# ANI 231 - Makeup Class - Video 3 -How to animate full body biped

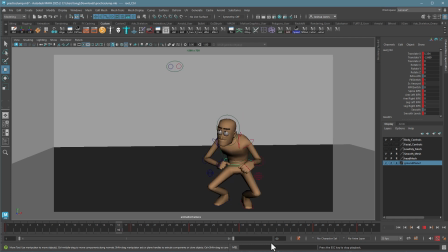Yeah, that looks good. For this one, I'll teach you another trick here. If you know you're just like on one or two controls and you know exactly what you want, you can right click on here, choose tangents.
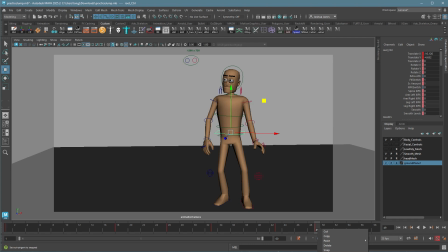You can't see it, but it's tangents, and then choose flat. And I know it's going to do a nice ease out. It still feels a little abrupt to me, but the idea is good.
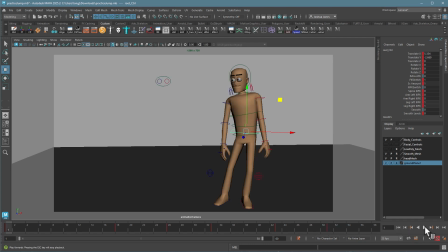I'll just give it a little bit more time, soften it just a little bit. There we go. So we're getting good flexibility in the back, nice overlap on the legs. Let's keep going. So the neck I'm okay with for this one.
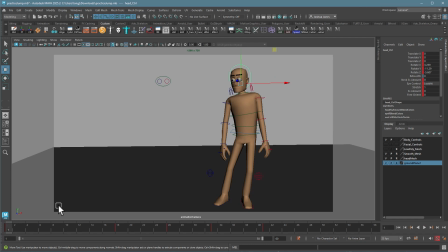It's not doing anything extreme with there, but I do want to do a pass on the head for sure. So I just want to add drag on the head. So in this case, just going to delay the head a little bit.
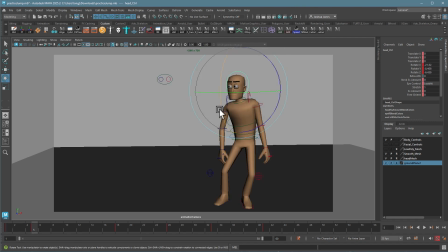Just that little bit of drag at the very beginning is going to make this a lot softer and feel a lot more flexible and nice.
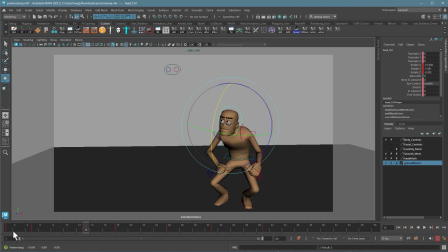I could even delay it all the way into here, so at the very end he does a little bit of adjustment. When he jumps up, for sure, I'm going to want to create some drag on the head.
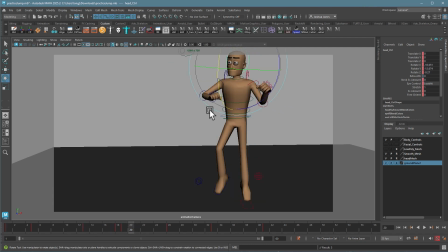So maybe just a couple frames worth. When he comes down, I'll add drag the other way again. Now in this case,
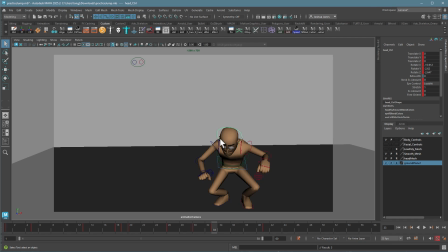to get his head to, so for us to actually see it swing, I'm just going to have to take this key here. I'm just going to drag it and give myself a little more time. In fact, on both these keys. So I'm just going to give myself a few more frames. So the head, you can see now, is coming in after the body.
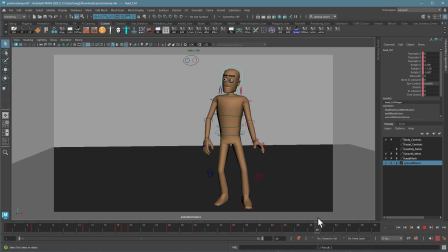And then would finish after the body too. So that would mean the head wouldn't actually get into its final pose until frame 49-ish. See, now I'm getting a little bit of settle there. And again, I could add in some more delay poses.
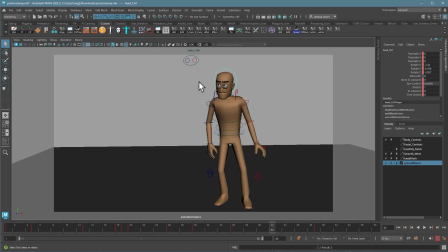So right here between this key and this key, I'm just going to do a little breakdown in the head where it's still low. So more drag. That should give me a little bit more motion at the top, although I'm not really seeing it because the back is moving so dramatically.
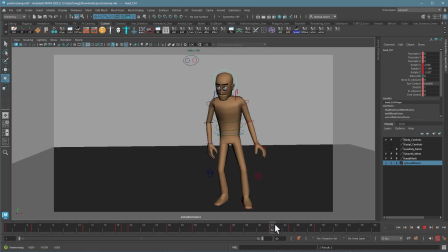So I'll delay the head twice. Delay, delay, and the head can come up at the very end. In fact, I'll give this even more time to settle. Let's see what that looks like.
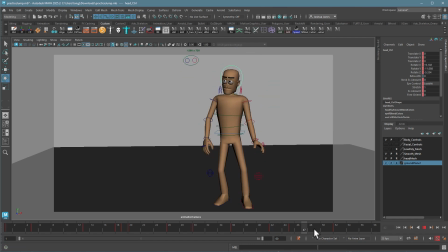It's a little bit too long of a delay in the head now. So I'll just take all this delay and shrink it up a little bit.
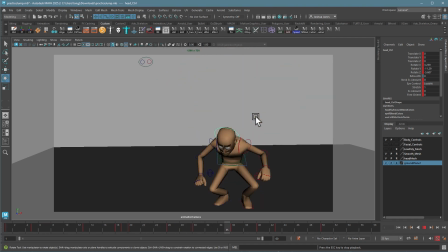There we go. Notice how much more flexible that back and the legs and how much more natural this is feeling from where it was before. All right. All I have to do now is the arms and we are good to go.
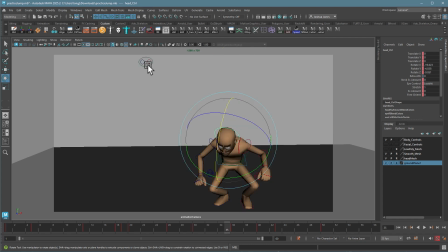I would also, again, I keep mentioning it, but I would definitely do a cleanup pass on the eye aim here. Like this is, I can't even see it.
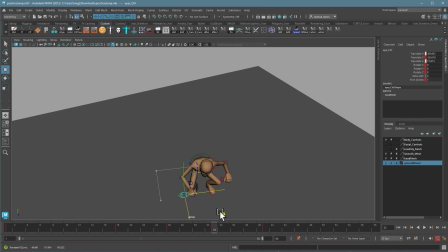So it's probably better if it's more in front of his face. The farther it is from your character,
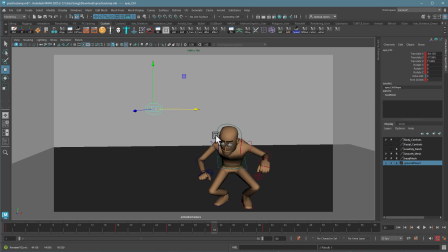the more the eyes will stay stable, but the harder it is to get them to look at it.